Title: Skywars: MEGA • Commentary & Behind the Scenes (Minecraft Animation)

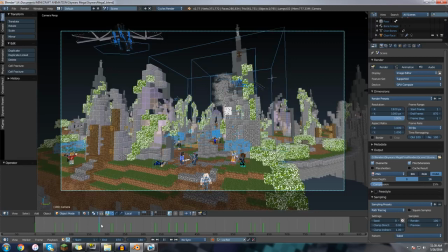(0:00)
as the camera's panning, I wanted a cool VFX shot, so the dragon, you know, breaks through that huge thing.
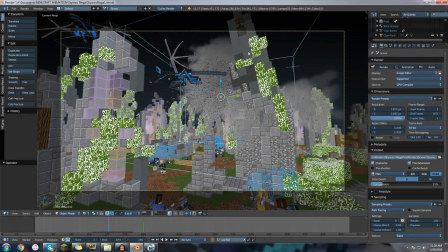(0:06)
I don't know if you can even tell, but this whole tower thing is coming down.
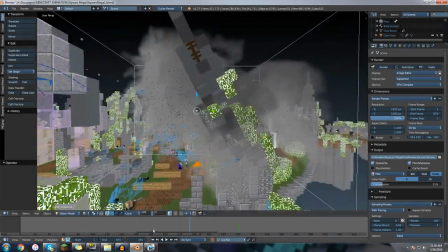(0:11)
There's like smoke everywhere. I added a bunch of debris. So, as a behind the scenes, I'll talk a little bit about how I did this.
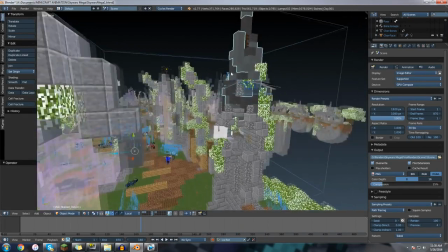(0:18)
I separated all the faces of this thing,
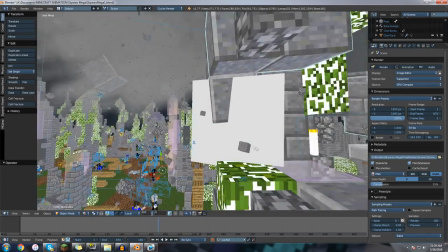(0:20)
and I added a bunch of very small little cobblestone and smooth stone particles bursting out just to look like, you know, rubble.
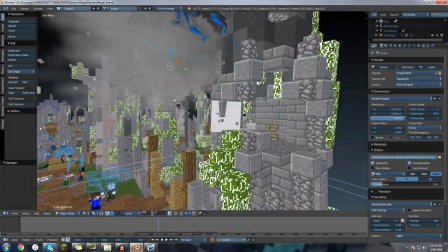(0:27)
There's a whole bunch of it actually way back here. Then I also threw in a few full-sized blocks to feel like, you know, some of the entire stones became unlodged.
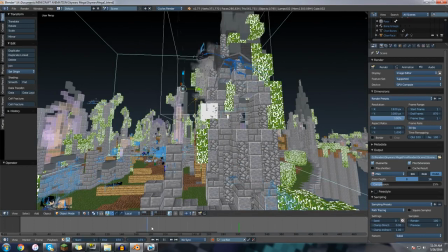(0:35)
And on top of all that, I had a bunch of smoke drifts to kind of smoke out as it goes out.
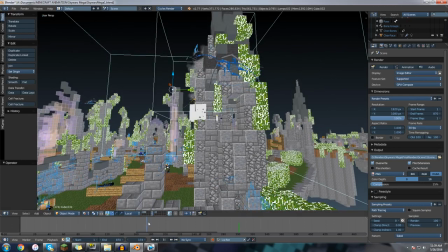(0:41)
I also had, first there's the first smoke of the dragon bursting through, and then you get a second wave.
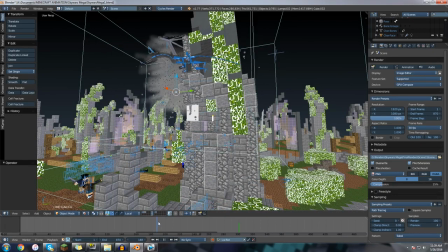(0:48)
Once this thing collapses upon itself and then starts tilting, a second wave of smoke comes out, you know, between here and here.
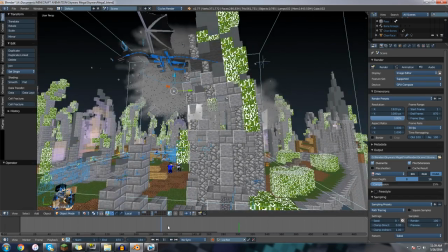(0:56)
So I wanted to really get that kind of double destruction effect.
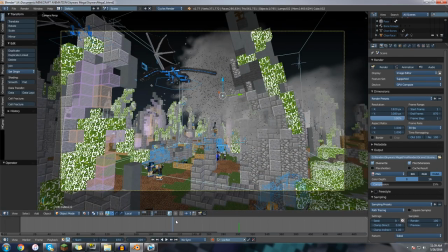(0:59)
And of course, what better way than to have the camera, you know, pan under it as it's tipping, all the rubble's flying around you.
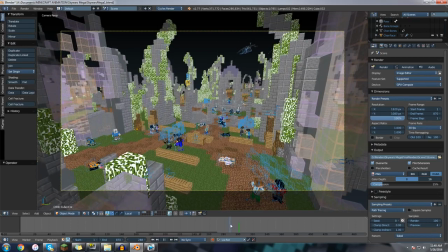(1:06)
So, about this little fight scene, you know, I was like, how am I going to get this huge battle going?
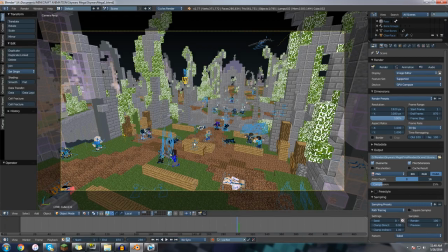(1:11)
And the obvious answer was use fight loops. So, as you'll notice, a lot of these things down here are just looped fight sequences.
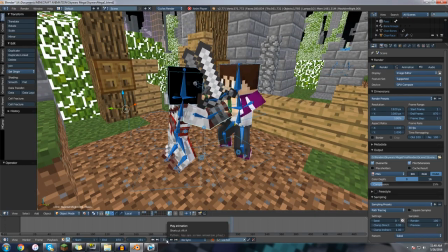(1:20)
If I zoom in on this guy and play it, it's just this little kind of fight that goes on, and it loops in on itself.
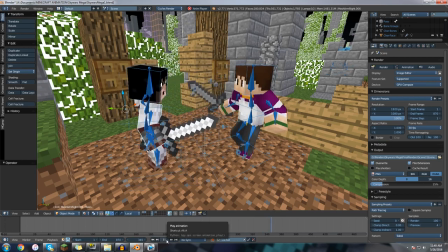(1:29)
After they finish struggling, he kind of throws them off. Then they go back to their initial spots. You can kind of see right about here, it starts over.
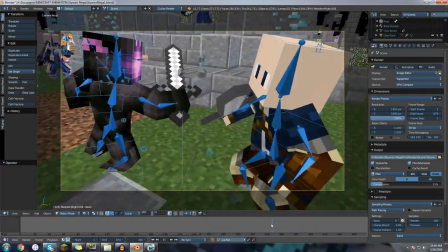(1:36)
When the camera's flying around in battle, you don't really notice this. It's not really a big deal. Some of the fight animations I did original.
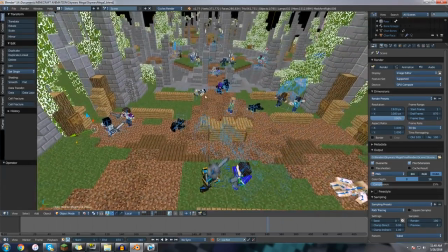(1:43)
I created a few original loops specifically for Skywars Mega, for instance that one.
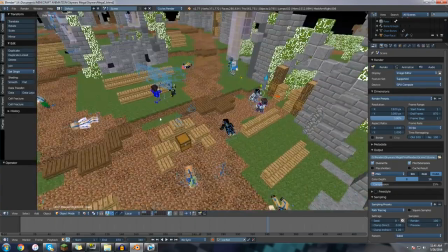(1:48)
Some of the fight loops we took from other animations.
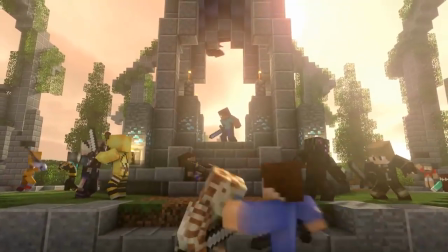(1:52)
For instance, this one right here is actually from the Book of Enchantment, the first part, I believe.
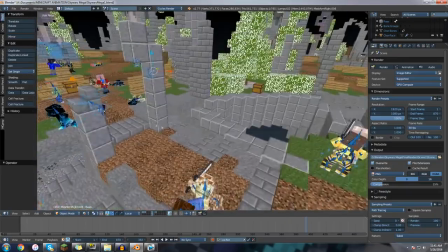(2:00)
Those get credit to ROA Nitrox for having animated those. Also, Ninja Charlie T sent me his little fight loop he made for Warlords.
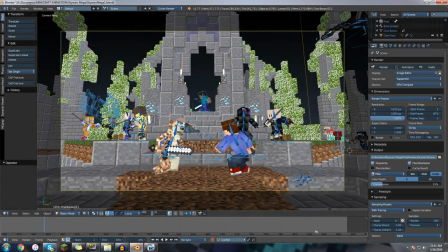(2:08)
So all in all, you get this very big battlefield that you never would have been able to accomplish if I tried to hand animate everyone.
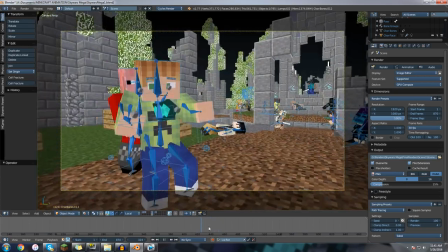(2:14)
There is a little hidden... Where is he? Right here.
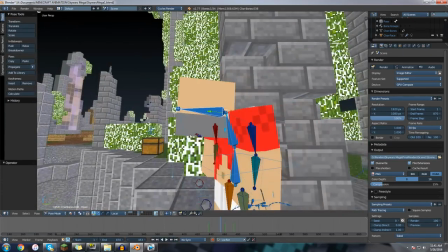(2:18)
I realized I'd done almost the entire animation without putting the old man in it, so I had to put in him in here.
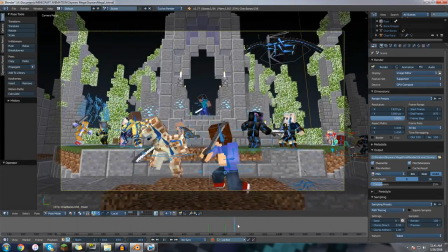(2:23)
He turns towards the camera here and waves. He waves at the camera.
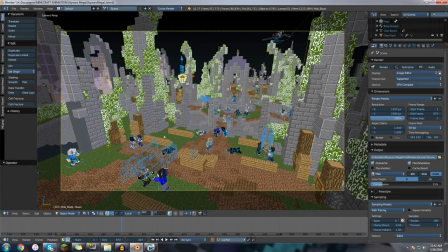(2:28)
I wanted to include a little bit of everything, so I put even a blaze here, even though it doesn't shoot or anything, just to make it feel like, you know, this is kind of the end game stuff.
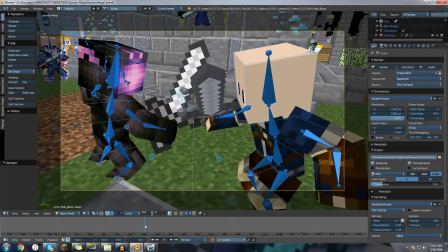(2:35)
Anyway, moving on.
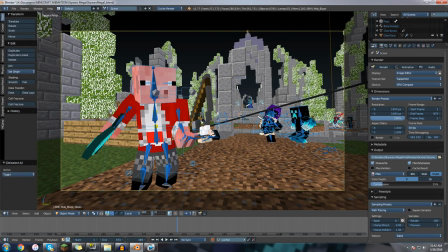(2:37)
I try to throw in characters that people will recognize here and there, although I didn't want to just, you know, give them a huge fan service, make them center of attention.
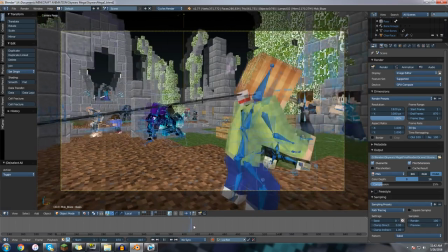(2:45)
So you get Technoblade. Hopefully from the trailer, people weren't expecting him to be a huge character. He just kind of shows up and gets a cool, unique kill with something like a fishing rod to pull someone towards him,
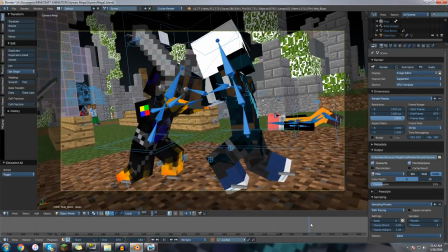(2:54)
which isn't even really possible. And again, here we have, you know, Ninja Charlie doing stuff, and which is actually, again, proving that I'm reusing stuff.
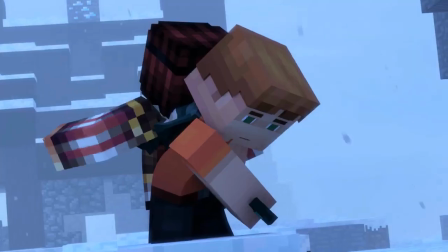(3:01)
This was actually reused from the original Skywars. That was the same kill that was used when Noxie killed one of the pirate females.
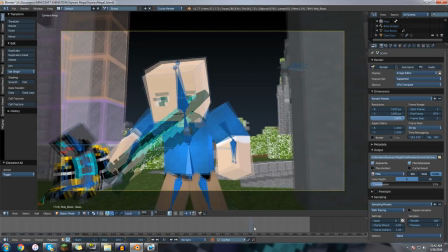(3:10)
And then you finally get a shot of the protagonist, and then the camera zooms away.
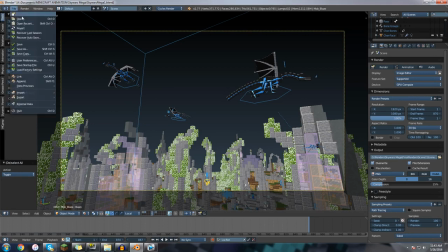(3:15)
So that's the end of the first scene. So now we're kind of moving on to the second scene, and I'll start talking a little bit about kind of how we came about the story of this as we're going through this one.
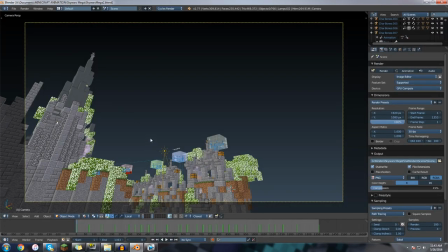(3:23)
I also realized I just neglected to show the first, before I was even going to show all these scenes, I was going to show you this.
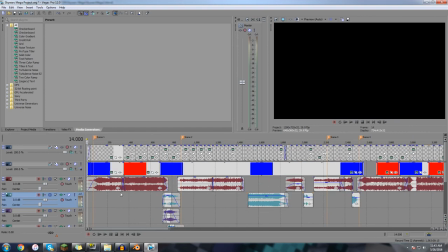(3:31)
Like the original, this one had the same way I did the planning for it.
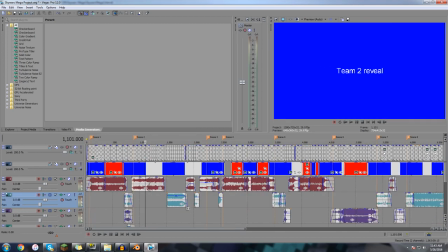(3:37)
I put in all the music first. I wanted it to, you know, it's definitely a very soundtrack based animation.
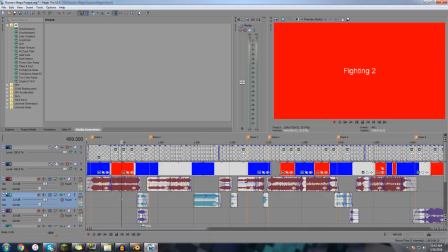(3:44)
So I put in all the music, and we just have, I just start putting in text.
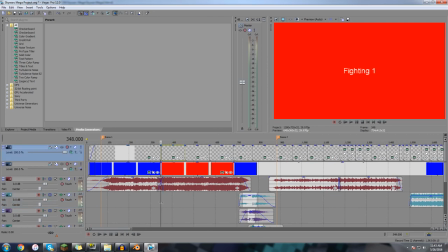(3:49)
I put a little text thing that would say, okay, there's gonna be some fighting, some more fighting.
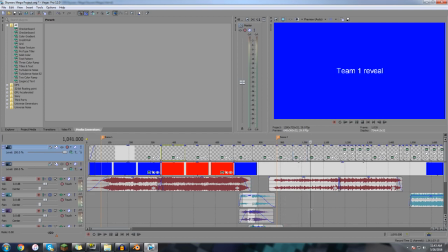(3:53)
Now you're gonna see some me, then camera pans down, there's some cages, team reveal, team 2 reveal, cages opening, people dropping.